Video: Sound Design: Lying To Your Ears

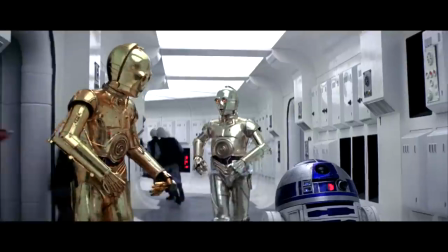[0:12]
In movies, pretty much every sound effect and a large chunk of dialogue is made up in post-production, from footsteps to gunshots to R2-D2.
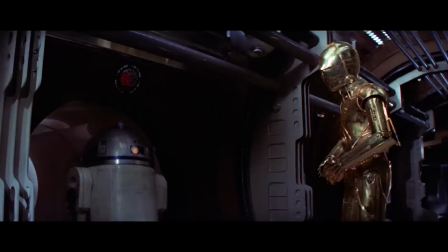[0:21]
But there's more to sound design than just making believable sounds.
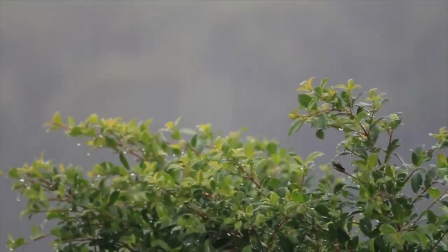[0:25]
Humans are surprisingly good at associating many different sounds with a particular action on screen, which is why we can think this is rainfall when it's actually sizzling bacon.
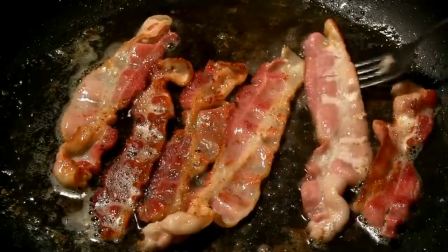[0:34]
Clever designers use this human ability to add emotion to their mixing. Instead of making perfectly realistic sounds, they'll create sounds that seem close enough to the actual thing to keep us immersed,
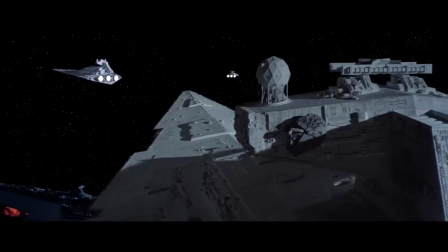[0:44]
but that also carry the emotional feeling of the sound. The result is brain trickery, but more importantly, the sound tells us how to feel.
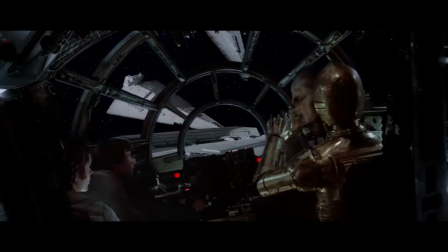[0:52]
To see what I mean, let's do some listening.
No, I will not be quiet, Chewbacca. Why doesn't anyone listen to me?
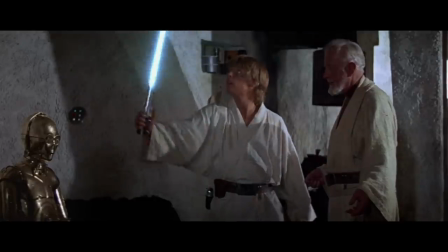[0:58]
One movie that effectively deceives our ears is Star Wars. And it's not just lying because they added sound after filming.
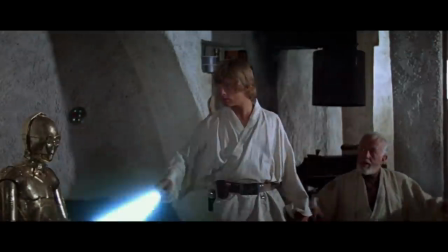[1:05]
Sound designer Ben Burt also had to imagine completely new sounds, oftentimes mixing them from everyday noises.
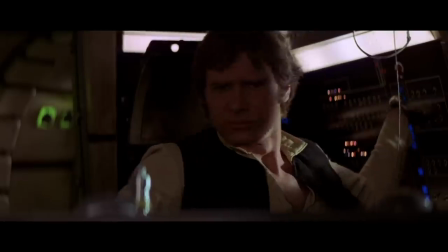[1:12]
Like much of the other sound design around Star Wars, the sounds are fresh enough to transport us to a new world, but familiar enough so that they elicit a particular emotional reaction.
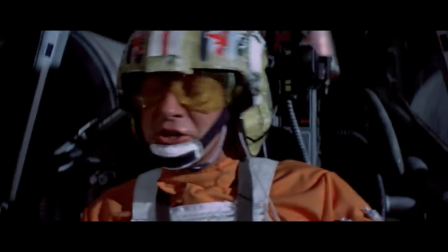[1:20]
The sound of the TIE fighters comes from the roar of elephants.
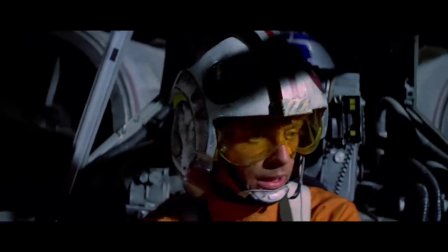[1:26]
But they also sound very similar to the German dive bombers from World War II.
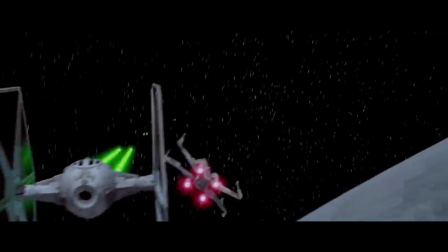[1:33]
Whether or not this connection was intentional, it subtly reminds us they're the bad guys. Here the sound is not only believable, but it also provides the correct emotional cue.
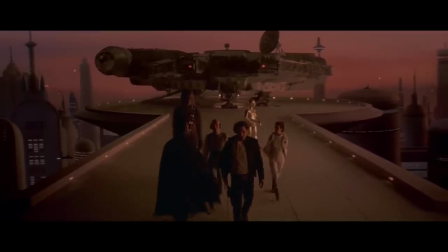[1:42]
But Bert does more than just convey feeling through sound. He uses the sound to tell a story.
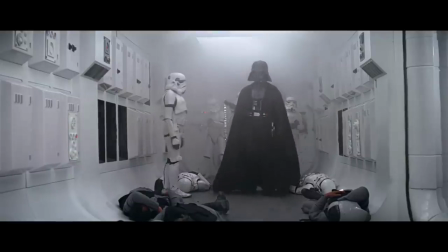[1:47]
He accomplishes this feat with perhaps the most famous sound in movie history.
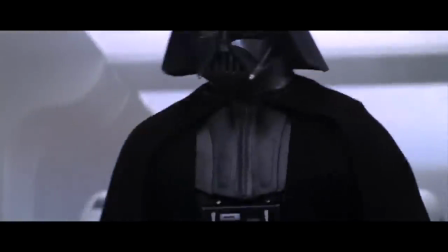[1:55]
It's worth noting that our first impression of Darth Vader doesn't come from his voice, but from his breathing.
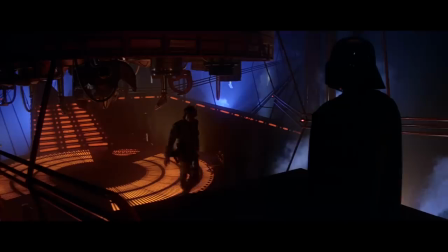[2:00]
Without that particularly human sound effect, he would only be a faceless villain in armor.
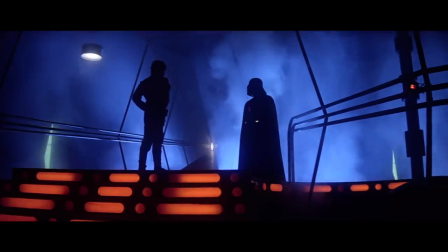[2:05]
But with the addition of the sound of his breathing, our imaginations run wild. How did he get to be this way?
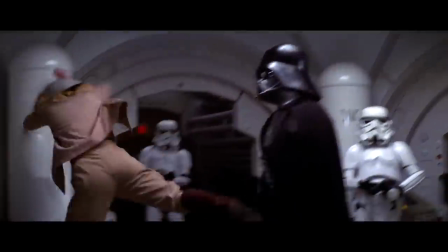[2:10]
Is it assistance or is it enhancement? The mechanical sound complements his superhuman strength, but it also implies a human side of him.
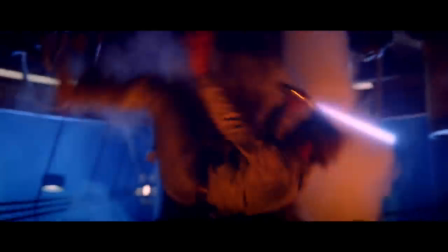[2:17]
Not only does it sound like life support, but it quickens when he duels, showing he's not invincible.
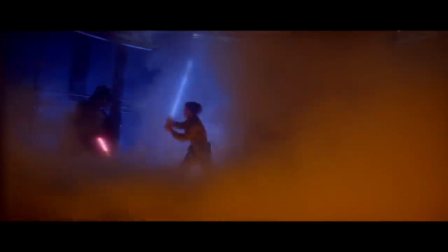[2:22]
His ambiguous sound design complements his mystery as a villain, as well as his character arc.
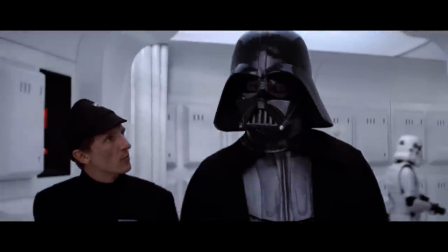[2:27]
Right from the beginning, we get a subtle indication of a flawed and potentially redeemable character.
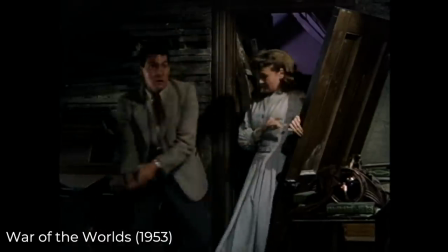[2:32]
Before Burt, aliens tended to have cold and flat sound design with generic shrieks.
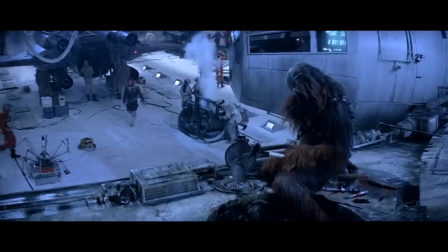[2:38]
He added storytelling into his made-up sounds, so that Chewbacca can sound like an alien creature while also having a broad and earthly emotional range.
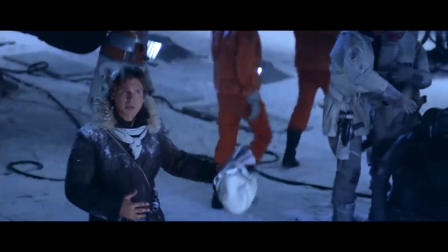[2:50] Alright, don't lose your temper.
And he adds that emotion to all his sounds, not just with aliens.
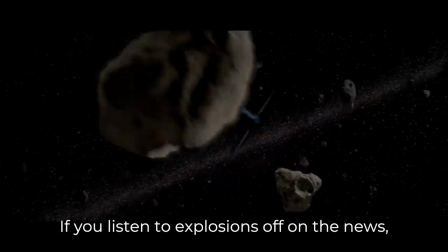[2:55]
If you listen to explosions off on the news, things recorded in actual warfare, sometimes it doesn't seem to have quite the body and the tone range that you are used to hearing in motion pictures.
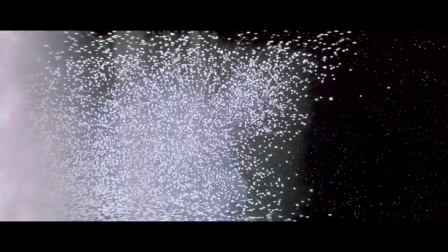[3:07]
For the best explosion sounds, Bert actually had to mix them from missiles, rockets, and tanks.
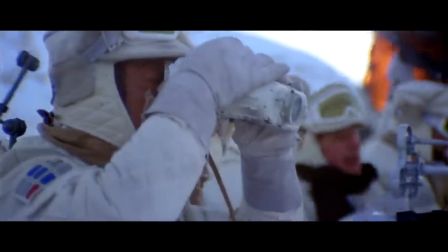[3:12]
Even with an actual sound available, he fabricated his own to capture the emotion behind the sound.
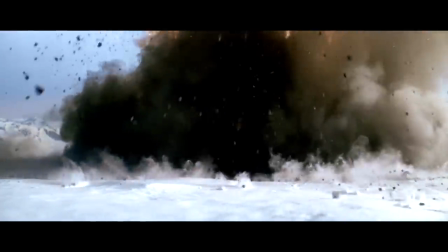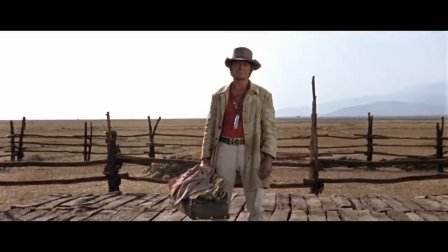[3:24]
Filmmakers regularly add style to pre-existing noises for emotional effect. In Sergio Leone movies, the gunshot noise is actually the sound of a cannon firing.
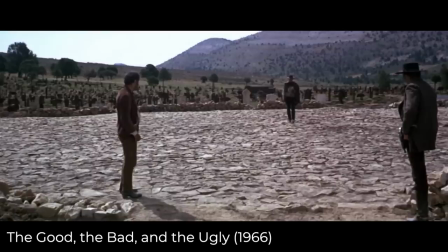[3:33]
This choice perfectly embodies the exaggerated style of spaghetti westerns, giving gunshots more weight in epic showdowns where every bullet counts.
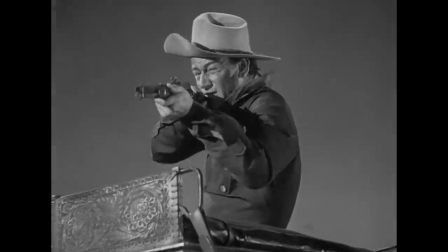[3:41]
The sound wouldn't fit in early John Wayne westerns, where gunfire is frequent and less consequential.
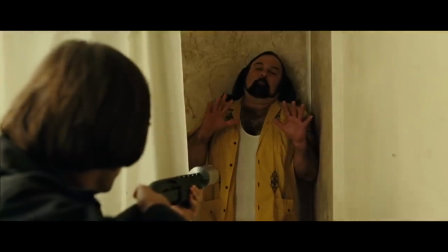[3:47]
A gunshot can capture the overall feeling of an action movie.
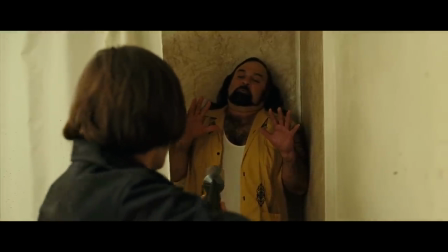[3:50]
The sound designers for No Country for Old Men specifically said they weren't looking to create something realistic out of their gunshots, but something menacing.
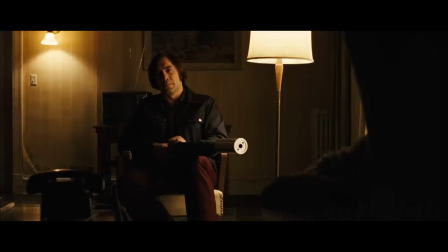[3:59]
They describe the silencer noise as homemade, and the sound suits Anton perfectly. Even though he acts so cold and evil, his murders sound intimate and personal, as he invades people's homes and workplaces.
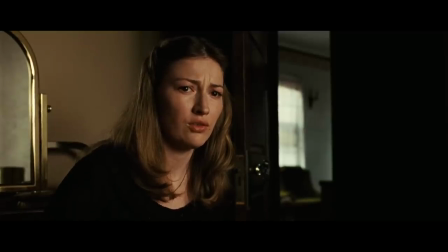[4:11]
This mixing of the intimate and the calculated creates a conflicting and disturbing atmosphere around our villain.
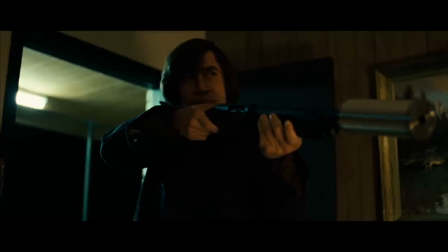[4:17]
When it comes to Anton, you're the most vulnerable where you're the most comfortable.
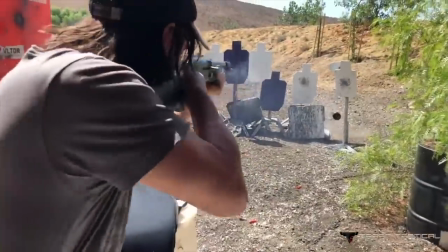[4:20]
When listening to a gun in a movie, the sound gives you a better idea of the kind of movie you're watching than the actual sound of a gunshot, which is part of the reason why this
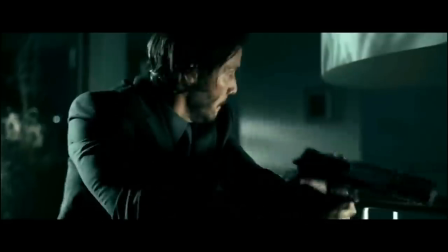[4:30]
sounds a lot different than this. To capture the feeling of chaotic combat in Saving Private Ryan,
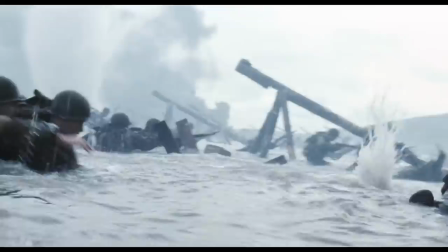[4:38]
sound designer Gary Rydstrom placed heavy emphasis on bullets moving instead of just gunshots.
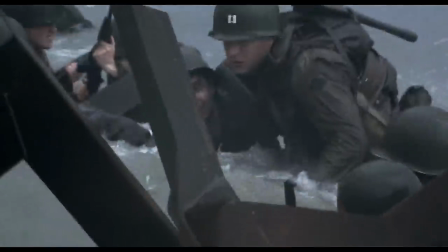[4:45]
The Normandy scene has different sounds for bullets hitting the ocean, the beach, or helmets,
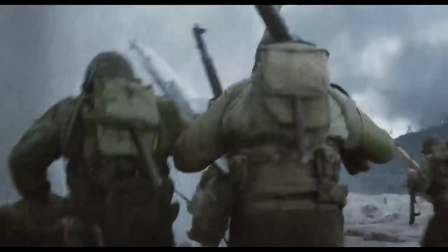[4:50]
and this level of detail helps the scene stand out from other war movies, where all the bullets tend to feel the same.
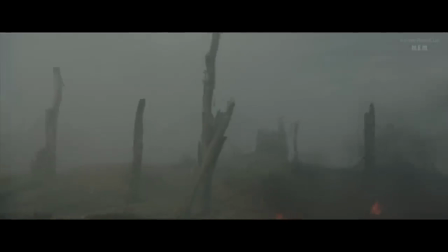[4:56] Where the hell are they? I can't see nothing!
One scene in Saving Private Ryan opens with the beginning of rainfall.
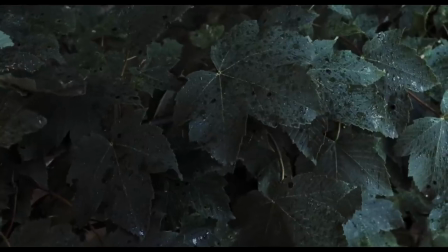[5:03]
As it rains harder, we start to hear gunfire, and for a few seconds, it's impossible to differentiate the sound of rain from the sound of bullets.
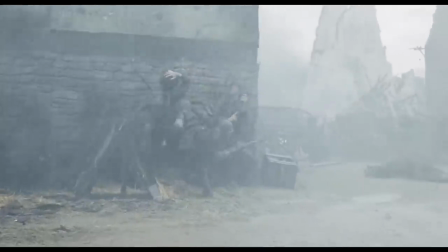[5:14]
Here we are literally hearing gunfire rain down on us. It's a clever auditory trick, but more importantly, it places us in the same emotional space as the characters on screen.
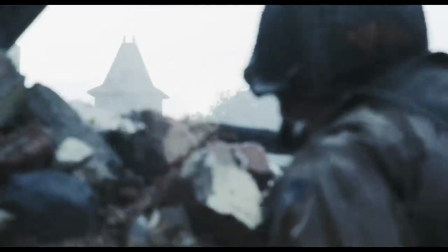[5:23]
The entire movie is an incredible example of subjective sound.
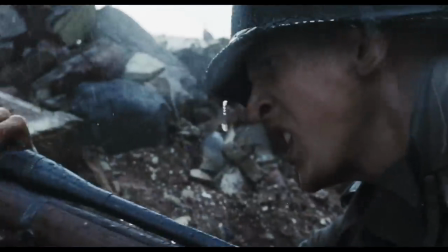[5:26]
In the same way that a director of photography chooses what to focus on, the sound designer in Saving Private Ryan chooses what the audience should hear.
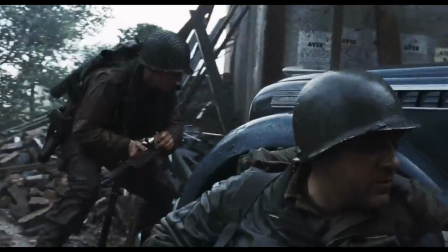[5:33]
At the beginning of the sniper standoff, you can hear people in the town, artillery and soldiers talking.
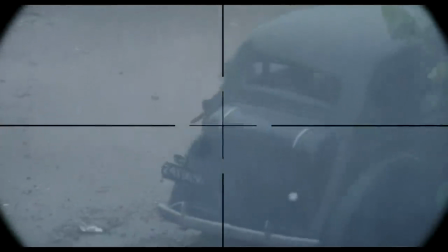[5:38]
Once we see the two snipers looking from their scopes, we only hear water dripping. We cut from the German drips on the window to the metallic drips from the American.
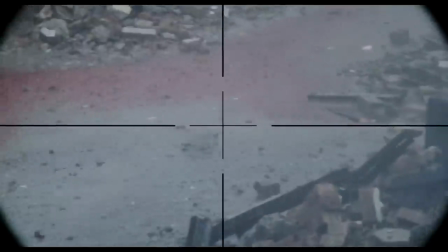[5:46]
The isolation of a specific sound differentiates the two spaces and puts us in the sniper's head, tuning out our surroundings to land an important shot.
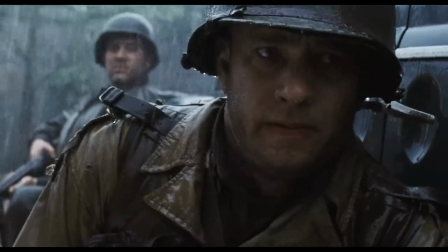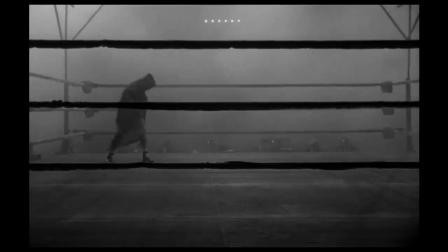[6:02]
Sound can be a completely subjective experience depending on the moment. In Raging Bull, Jake appears to hear everything Vicky says to Tommy, even though she's across the room.
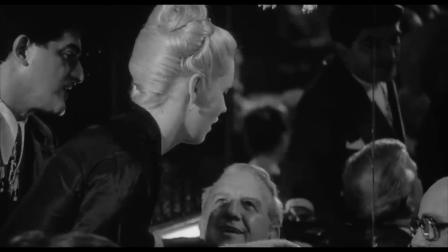[6:11]
The dialogue is also out of sync with their lips, implying that Jake is imagining it all.
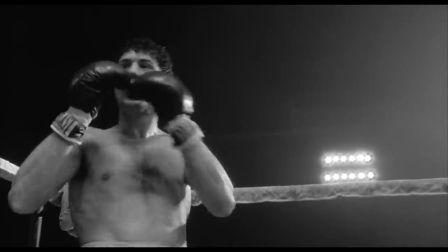[6:16]
In the movie, Jake asserts his manhood to himself and the public by beating up other men.
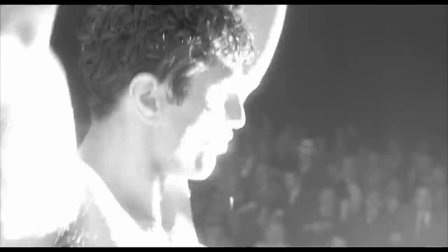[6:21]
He takes pride in the praise he gets while fighting, and sound designer Frank Warner emphasizes the scrutiny he feels while in the ring.
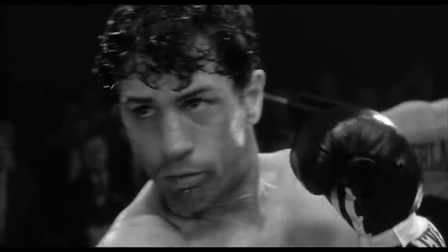[6:27]
As he fights, we always hear faceless commentators judging his every move.
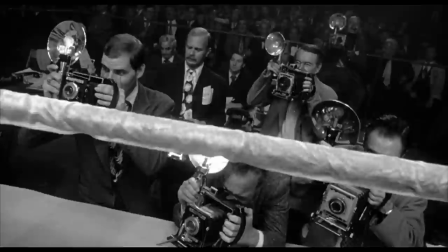[6:33]
And the flashbulbs from the cameras constantly watch him, increasing in intensity and frequency during dramatic moments.
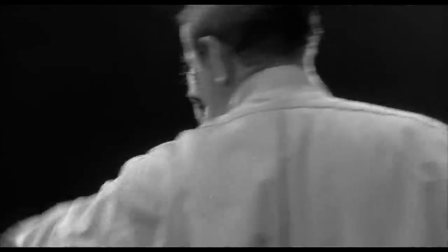[6:40]
And soon, that aggression and scrutiny shows itself outside of the ring.
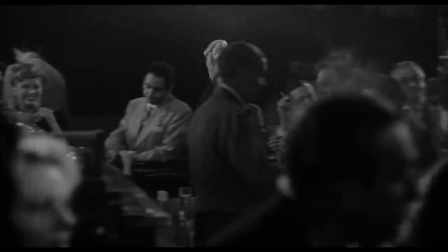[6:44]
While Jake watches Tommy and Vicky, we hear the same flashbulb noise over each cut, even though there aren't any cameras there.
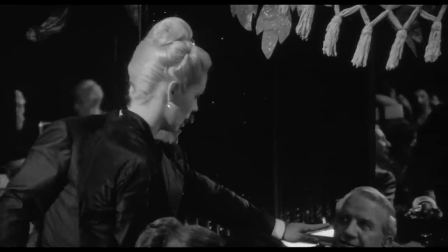[6:51]
In this moment, he feels the sounds of the ring, the sounds of others watching and judging him, but his opponent is now a man flirting with his wife.
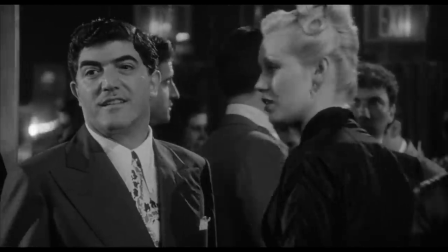[6:59]
Through the sound design, we can hear how Jake now sees the real world as a boxing ring, and everyone in it as potential opponents.
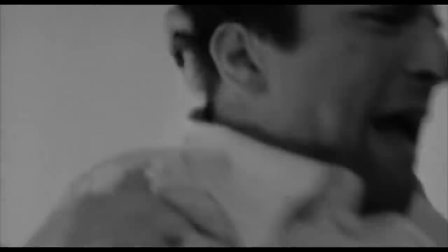[7:06]
These sound choices foreshadow the eventual fight between Joey and Jake, where we hear the same animal noises we previously only heard in the ring.
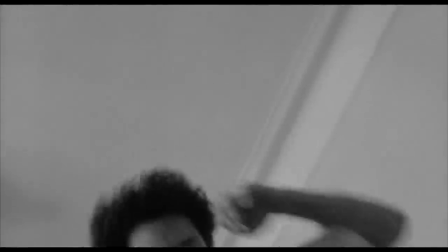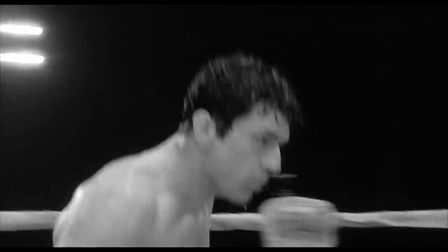[7:20]
In this movie, the flashbulbs are a dark, mechanical reminder of Jake's broken psyche.
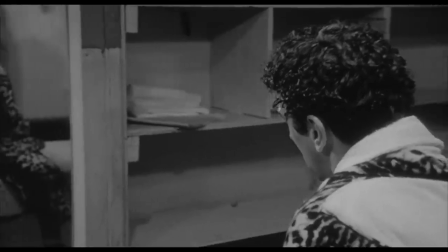[7:24]
His obsession with asserting masculinity ruined his life, and he ends up completely alone because of it.
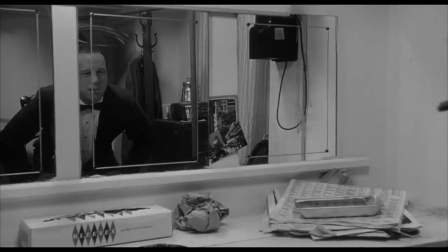[7:30]
And at the end, when he's lost everything, it's still the only thing he has.
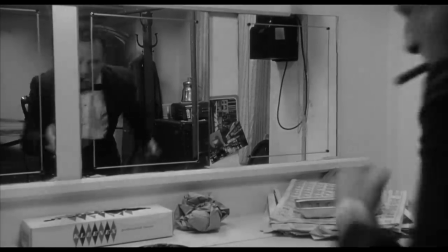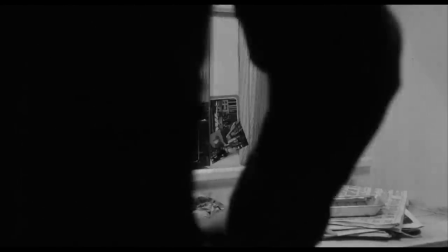[7:41]
The sound of those flashbulbs was more than just a bulb. There were five or six sounds in there working for each one of those flashes.
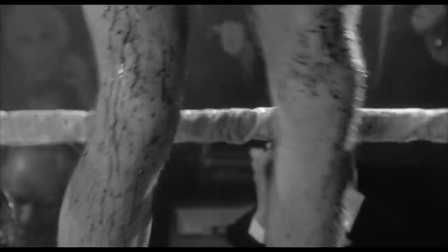[7:49]
Marty asked me how I did that, and I said, I won't tell you. And he got a little upset, and I said, if I told you, all the magic would be gone.
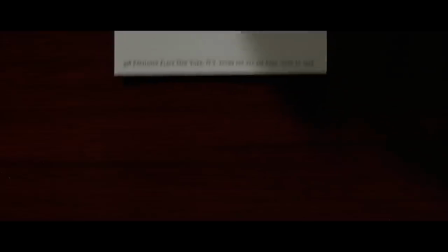[8:00] New card. What do you think?
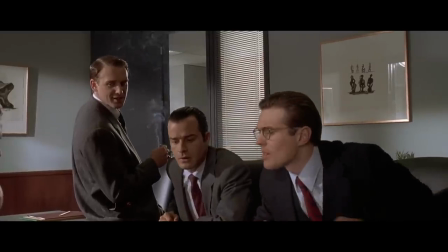[8:03]
It's fun to know the creative ways Foley artists make their sounds, but the real innovation comes from the emotional effect of those sounds.
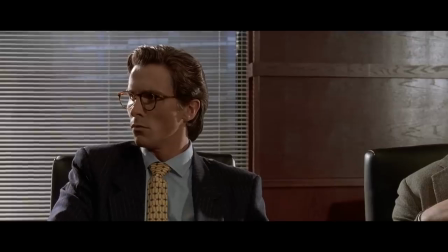[8:10]
In American Psycho, the cardholder opening is the sound of a sword coming out of a sheath.
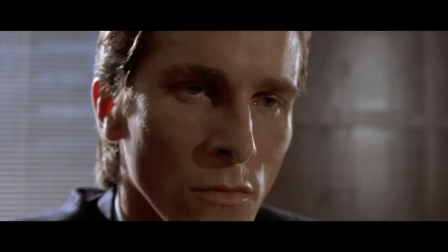[8:16]
It's the perfect sound for an already ridiculous scene, where the comparison of business cards feels like a duel to the death.
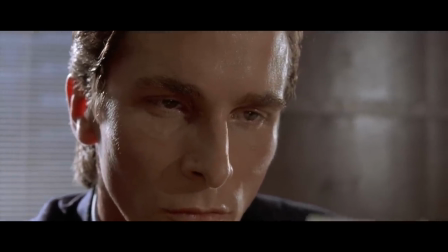[8:22]
Through exaggerating noise, we enhance the dramatic moment, and the same goes for comedic sound.